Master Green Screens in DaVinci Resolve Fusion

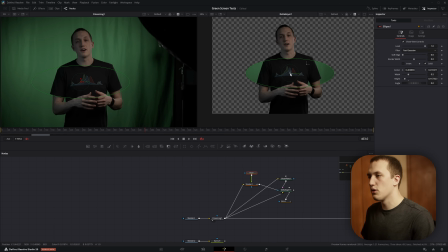[12:22]
So I'll just shrink this down, place it right over my shirt, and then shrink this in. And I also want to add a little bit of a soft edge just in case anything starts to poke through.
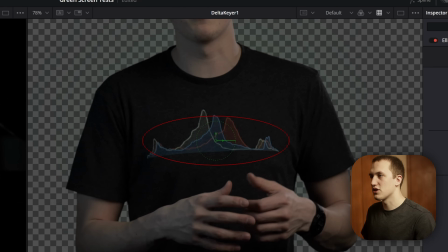[12:31]
But I want to be careful not to bring this up too much because it'll start to give a green halo around myself.
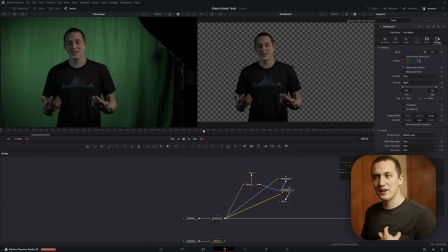[12:38]
All right, but just like that, I can see the green on my shirt, even though I'm doing a green screen effect.
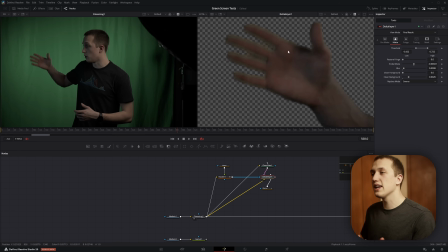[12:42]
It's a pretty easy fix, especially when you can get a good track like I did. So looking at this footage, you can see when I wave my hand pretty quick, there's a little bit of motion blur. So what you can do is inside of the Delta here, again, just start cranking some of these settings to try and cut that away, but you're never going to get that perfect. And if we add motion blur in post, it's actually going to fix this and make it look a little bit better.
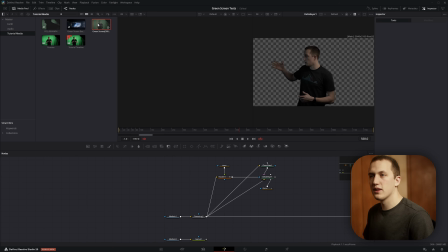[13:02]
So let's come up to my media pool, grab in this green screen footage.
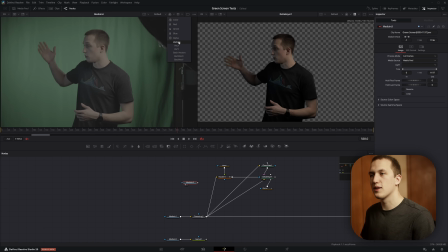[13:05]
And if I view this off to the side, the nice thing about this render is that I included the optical flow pass, all the vector information that we need.
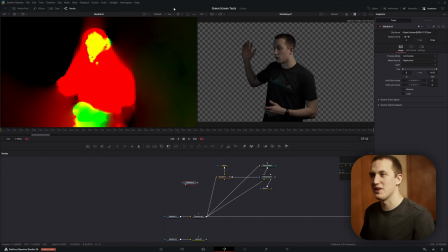[13:12]
And this looks crazy, but don't worry, Fusion can understand it totally fine. The reason I rendered it out is because optical flow can be really slow.
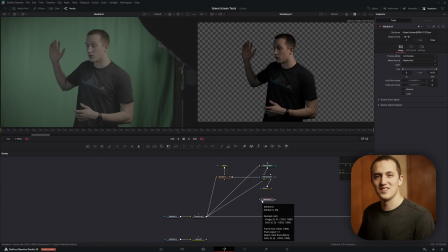[13:19]
And for the sake of this tutorial, I don't want it to take a few seconds to render every single frame.
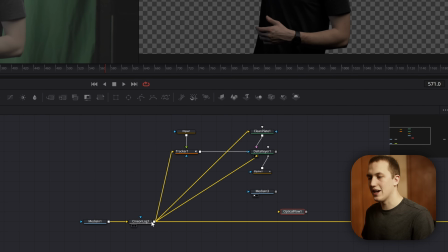[13:23]
How you would set it up is adding in a optical flow node, taking the output of Cinian log, and now it is generating all of that information. So what we want to do is grab a vector motion blur, and taking this node, I'm going to take our Delta gear,
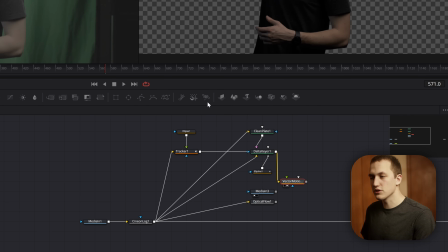[13:36]
plug this into the input so that way it's running through, and then take our vectors either from my render pass that I have here or the optical flow, and plug this into the vectors channel on the motion blur. I'm going to get rid of the optical flow node, but right away you can see we're adding in some motion blur to our image.
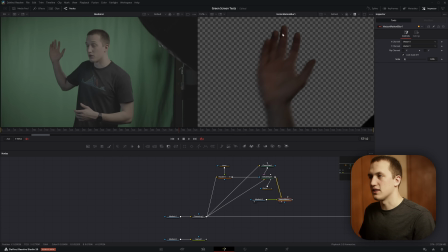[13:53]
Now this is something that is not always going to be perfect. As you can see, my fingers are kind of, you know, poking through there. They're not getting all of the right motion blur. And when you actually have the optical flow node, you can change some of its quality settings to try and get it to pass through there. But in the fast motion, it's going to look totally fine. And just adding that little bit of extra motion blur is going to look really good.
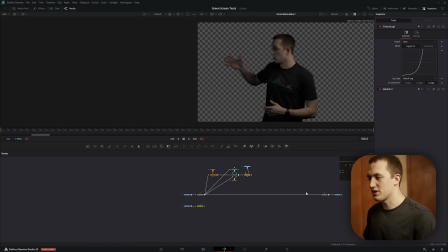[14:12]
All right, and now that we have all of that set up, we can start compositing this over our background. So I'm going to break this input, drag this stuff up, and then combine this over our background. So I'm going to merge those two up, flip those inputs with Control T, and view this off to the side.
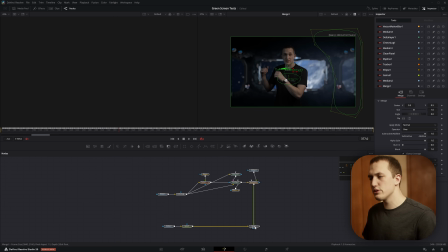[14:25]
So already this is looking really good. And if you're using DaVinci Resolve 20, you can use another trick in this section. So if I connect this into my Cinian log to output it, with the media out node selected,
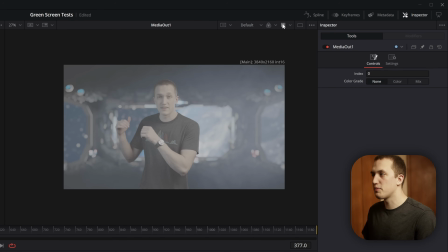[14:35]
if I view this off to the side, turn off my view LUT, I can set the color grade to be color,
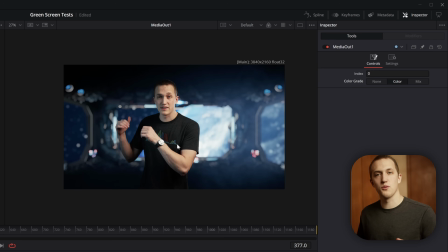[14:40]
and it's going to show me what all of this looks like when I put it through my edit page color grading.
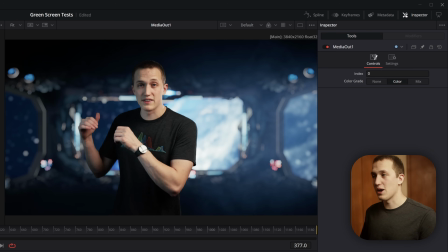[14:45]
This makes it really easy to fine tune all the settings so that way you know exactly what it's going to look like in the end.
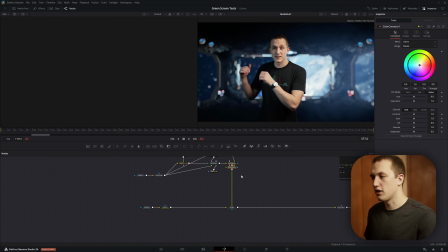[14:50]
So I'm going to come after this vector motion blur, add in a color corrector node, and there's a few main things that I want to do in this. I would first want to drop the saturation down a bunch because there's no saturation in space, and then I also want to bring the gain down so that way I'm not quite as bright.
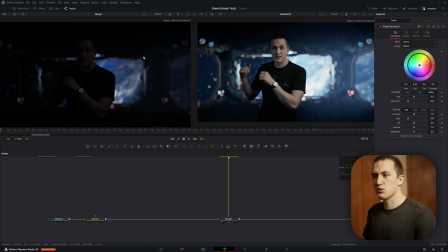[15:04]
Now if I view this merge node off to the side, what I want to do is right click, come to views, and then set this to be the waveform.
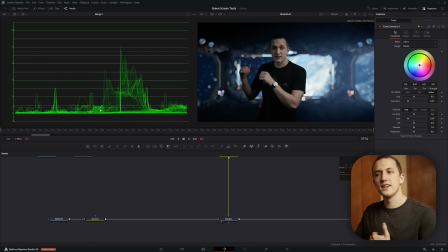[15:11]
And this shows us the brightness of all of the values across the screen. The thing that I want to make sure of in this node is that I'm not pushing some of the values too far in relation to the background image, because all of that needs to match in order for it to sell the green screen effect.
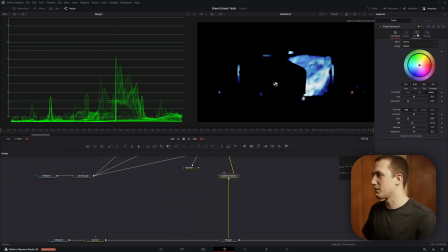[15:24]
So if I grab my lift and drag this down, and I actually need to come up here and go to options and pre-divide, post-multiply this,
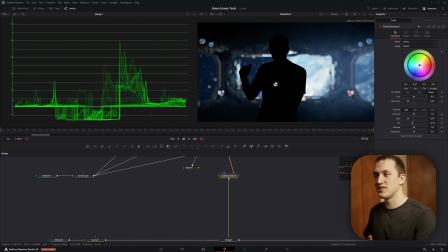[15:31]
you can see this looks wrong because the subject that we're compositing over the background has way lower black values than everything else. So what we're gonna do is zoom in here and then we're just gonna bring up the lift value until these black values match that background image.
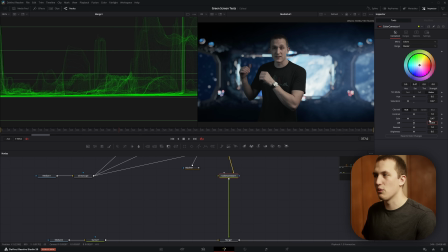[15:46]
So we'll set that right there. And you can see right away that looks way better than it originally did. Same thing for the brightness. You don't want this gain to be way above everything else because that doesn't look right. So we're gonna bring this down somewhere in the middle, and then this one's a lot more, you know, subjective.
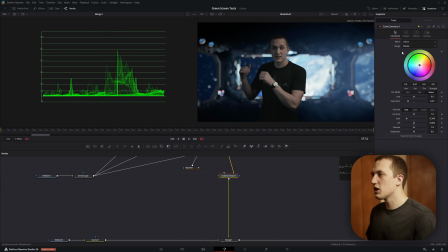[16:02]
Like we can play with this to see what looks good. All right, and the other thing, we wanna come over to the master and add just a little bit of a bluish tint. And we can actually make this a little bit more specific and coming to the range, setting this to be shadows, and we can add in that blue tint only to the shadows. So we'll drag this up. We don't want it to be crazy intense, but we do want some nice blue.
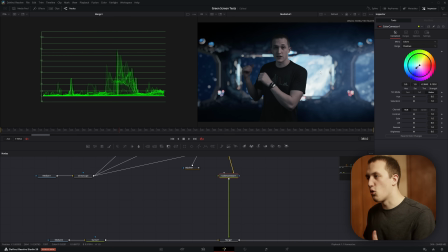[16:21]
All right, and that's looking pretty good. And a way we can sell this even more is adding in some light wrap around my shoulder in this bright area.